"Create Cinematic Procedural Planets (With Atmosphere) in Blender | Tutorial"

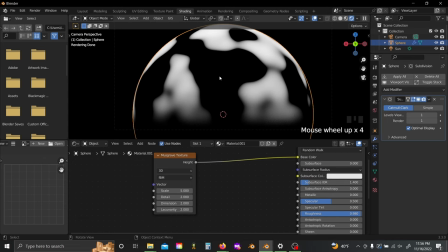(4:36)
When you're dealing with something at the scale of planets, it's pretty much impossible to get something perfectly shiny and reflective,
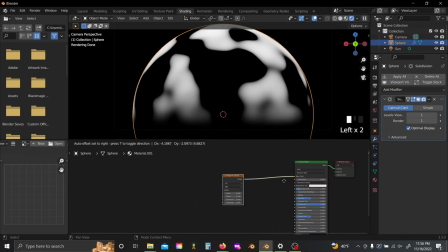(4:43)
so a high roughness value is going to be much more accurate. Slide this over and set it to Ridge Multifractal,
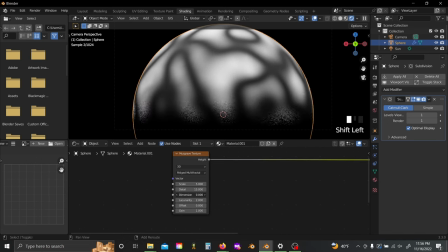(4:52)
and crank up your detail, and lower your dimension to something like 0.3, and then crank up this gain value.
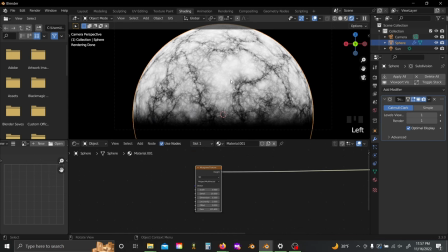(5:00)
Now you can see this gives us a really nice sort of rocky, cracked earth sort of material, but if we press Ctrl T to bring up our mapping and texture coordinate nodes, we can actually distort this to make it look way more realistic even still.
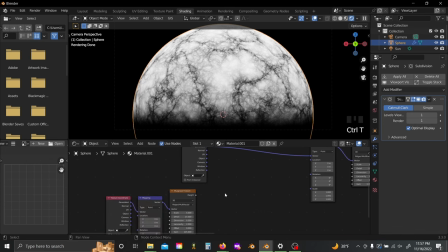(5:16)
Shift D on your Musgrave texture, slide it down here, Control T again, Shift A, and let's add in a Mix RGB.
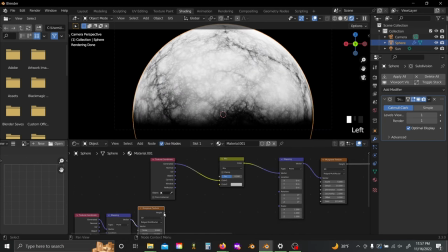(5:25)
I'll plug that in here, And then I'm going to plug this height value into the bottom color slot.
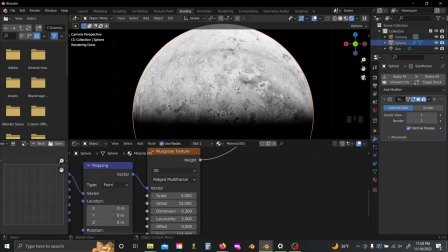(5:31)
This makes for a great cement texture also, but for this case, I'm going to lower my scale down to something like a 0.7, maybe a 0.8-ish.
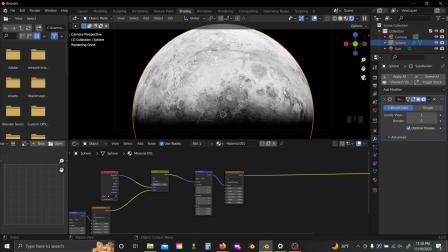(5:42)
And this just gives us a nice ratio of like large detail, medium detail, and really fine small scale detail.
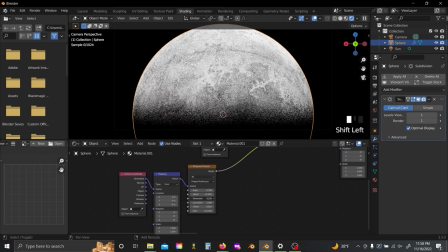(5:49)
You can also adjust the dimension value down here to give yourself some really interesting effects.
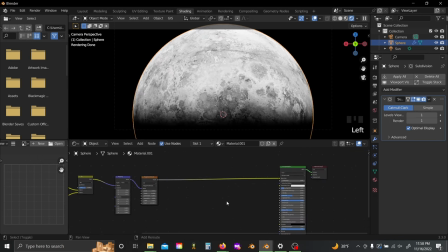(5:58)
I kind of like where that's sitting, and so what I'm going to do is add in a color ramp. Now for this particular case, I'm going to create sort of just like a blue ice sort of planet, but you can do whatever you want with this.
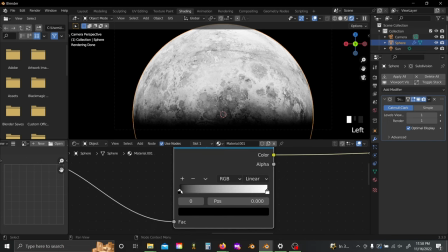(6:15)
It's super customizable, and honestly, it's just super relaxing to play around with different color palettes. So again, just have fun with this and see what you can create, see what you like.
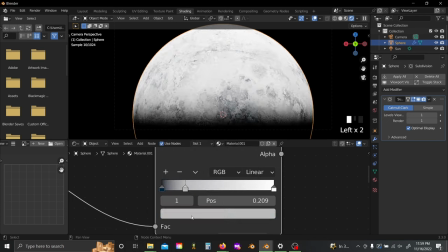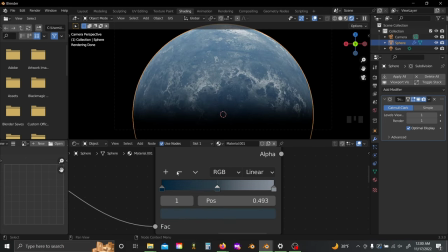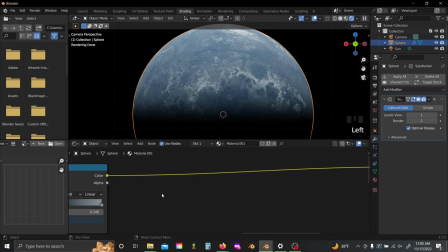(6:41)
I like something like that. And so the next thing I'm actually going to do
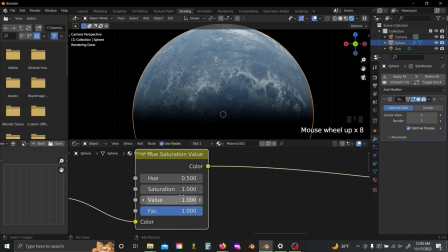(6:48)
is I'm going to add in a hue saturation value and lower my saturation just a touch.
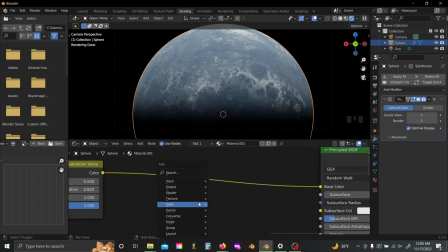(6:55)
Something like 0.8 should be good. Then Shift A and let's add in a mix RGB.
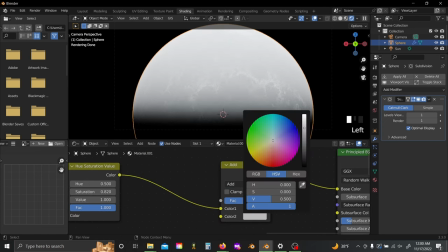(7:02)
And I'm going to switch this to add and switch this bottom color to something atmospheric, like what you think your sky should be.
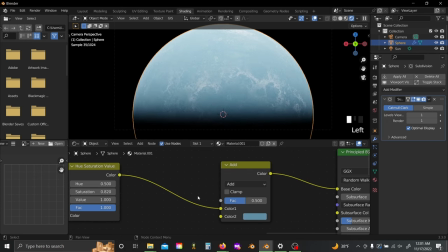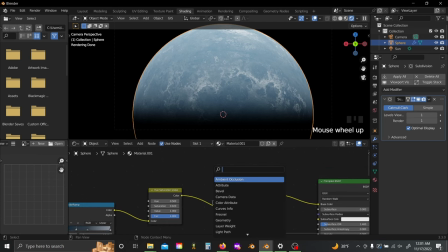(7:17)
Then Shift A and add in a layer weight. If you set this blend to something around a 0.6, then Shift A, add in a math node,
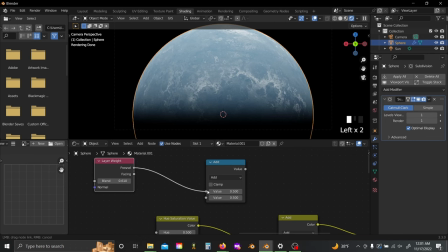(7:32)
and plug this Fresnel into the top value. Switch this to divide, divide by 2, and plug this into the factor. This sort of influences the color of our planet in the same way a sky realistically would.
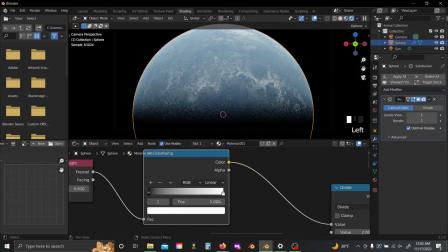(7:48)
And I'm actually going to add in a color ramp again here and just lower my white values down to something like a 0.5. As you can see, as I drag this up, we get more and more sort of like diffusion happening toward the edge of our planet.
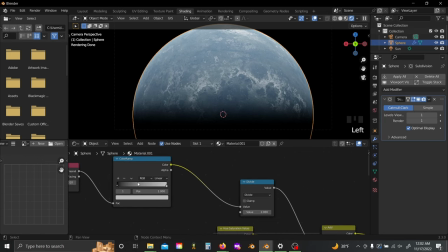(8:05)
But I like something like that, so I'm just going to leave that as is. And now one last thing you can do for your material is it's very subtle, but if you add in a bump node, and plug your Musgrave texture height output into the height value here,
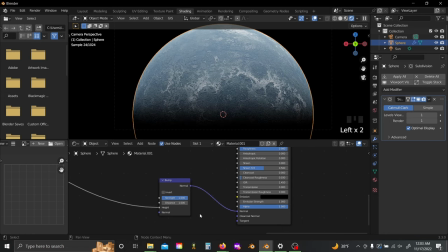(8:21)
and then plug your normal into the normal here, you can see that gives us this bumping effect.
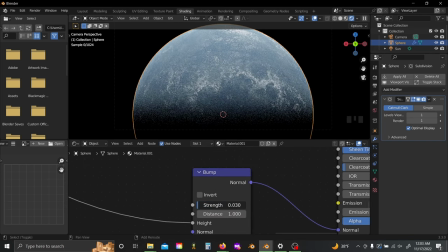(8:27)
Now, for real life planets, it's a very, very subtle amount, so much so that you theoretically shouldn't need any.
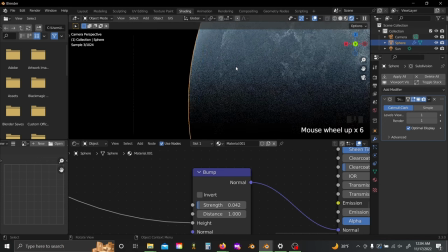(8:35)
But again, we're going for pretty and cinematic, not quite realistic.
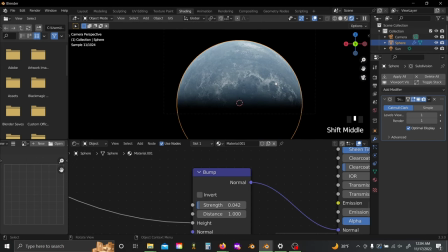(8:42)
So I like something around a 0.042.